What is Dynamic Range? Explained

let's talk about something super important in photography and filmmaking: dynamic range. Dynamic range is how far the brightest portions of your image can vary from the darkest portions of your image and still hold detail. Now there's two types of dynamic range that you need to worry about.
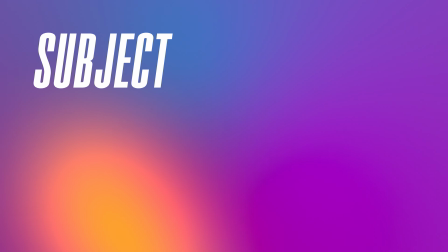0:17 The first one is the dynamic range of a subject, which is how much contrast exists within a scene.
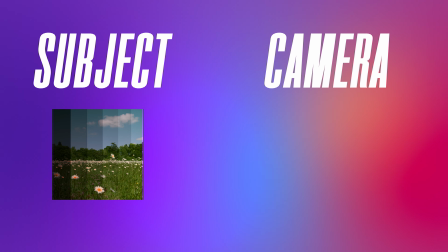0:23 And then there's the dynamic range of your camera, which is how much contrast that your camera can actually capture.
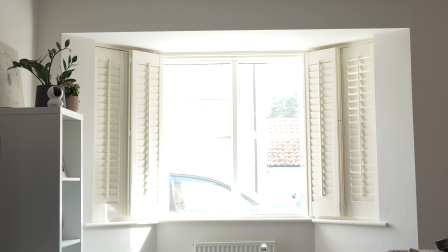0:30 So why is this important? Imagine you're in a dark room on a sunny day.
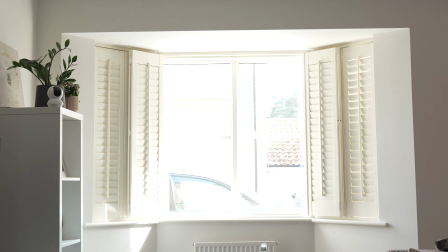0:34 Everything inside the room you can see even in the shadows, but outside the window, the outside world is completely white and blown out.
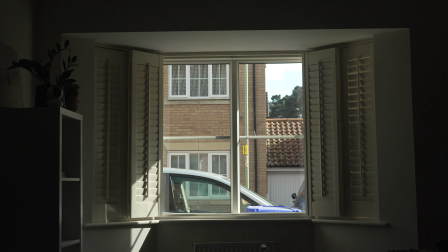0:42 Now imagine you put sunglasses on. Now all of a sudden, everything through the window is visible. You can see the trees in the sky, but everything inside of the room is totally dark and you can't make out any detail. Now this is exactly what your camera goes through in a high dynamic range scene when it's trying to capture both ends of that contrast. It forces you to have to choose to expose for the highlights or the shadows. You might hear someone say, well, this camera has 12 stops of dynamic range. Well, what does that mean? To understand what that means, first we need to understand what a stop actually is.
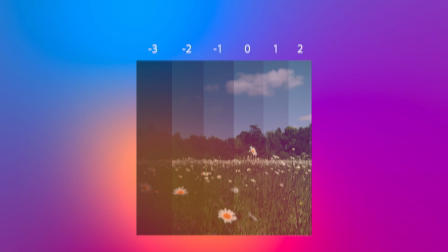1:16 A stop is just a unit used to measure light.
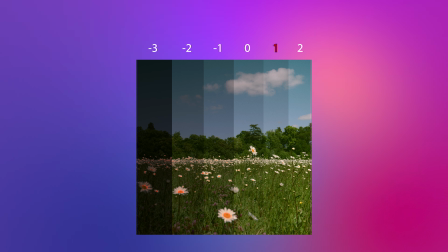1:20 Increasing by one stop means that you're effectively doubling the amount of light entering your camera sensor or within a scene.
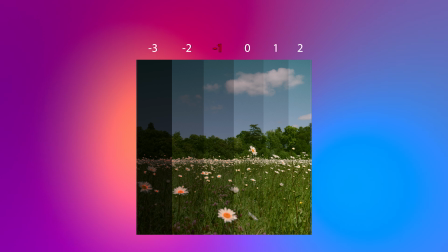1:27 If you decrease by one stop, you're halving the light hitting your camera sensor or within a scene.
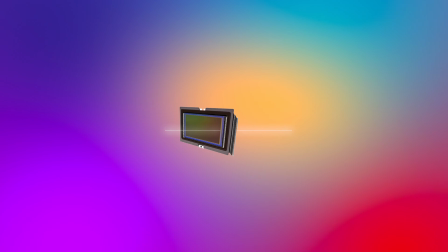1:33 So if a camera has 12 stops of dynamic range, it can record 12 levels of that brightness throughout that range,
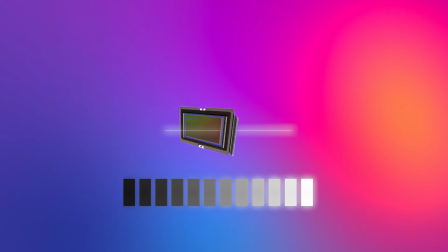1:40 from the darkest shadows to the brightest highlights and everything in between. But if the scene has more contrast than that, the camera can't hold all that detail. So anything outside of both ends of that spectrum is going to be what's called clipped. It's basically data that your sensor can't actually see, so none of that is going to be recoverable in post. Understanding this helps you make smarter exposure choices and use dynamic range creatively. One of the great things about photography and filmmaking is that you have choice, and ultimately, those choices affect the mood, emotion, and context of an image.
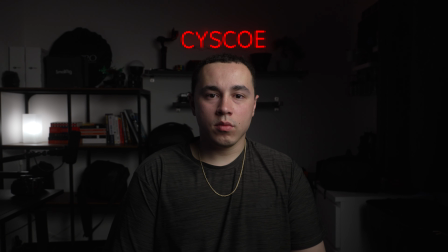2:16 Let me show you an example. Here's a shot where I expose for the highlights and let the shadows fall into black. The result is moody and dramatic. Now, here's the same scene, but I expose for the shadows.
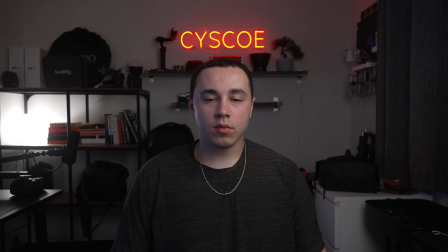2:27 It feels softer, brighter, maybe even more hopeful. Same camera, same moment, but a totally different emotion, just based on which end of that dynamic range I expose for. This can be the difference between a good image and a great one. So yeah, having a camera with more dynamic range is almost always a plus. But gear isn't everything. You, as a creator, need to understand your tools, know their limitations, and use those limitations to make intentional, artistic decisions. I hope that made sense, and I hope you picked up one more tool to help you with creating show-stopping images. If you don't know who I am, my name is Juan Jaiman. I'm a photographer and videographer, and I make videos about all the things that go into creating content and making a living through visual storytelling. If you have similar interests to me, I'd love for you to come back and watch some more of my videos. All right, thanks for watching. Peace.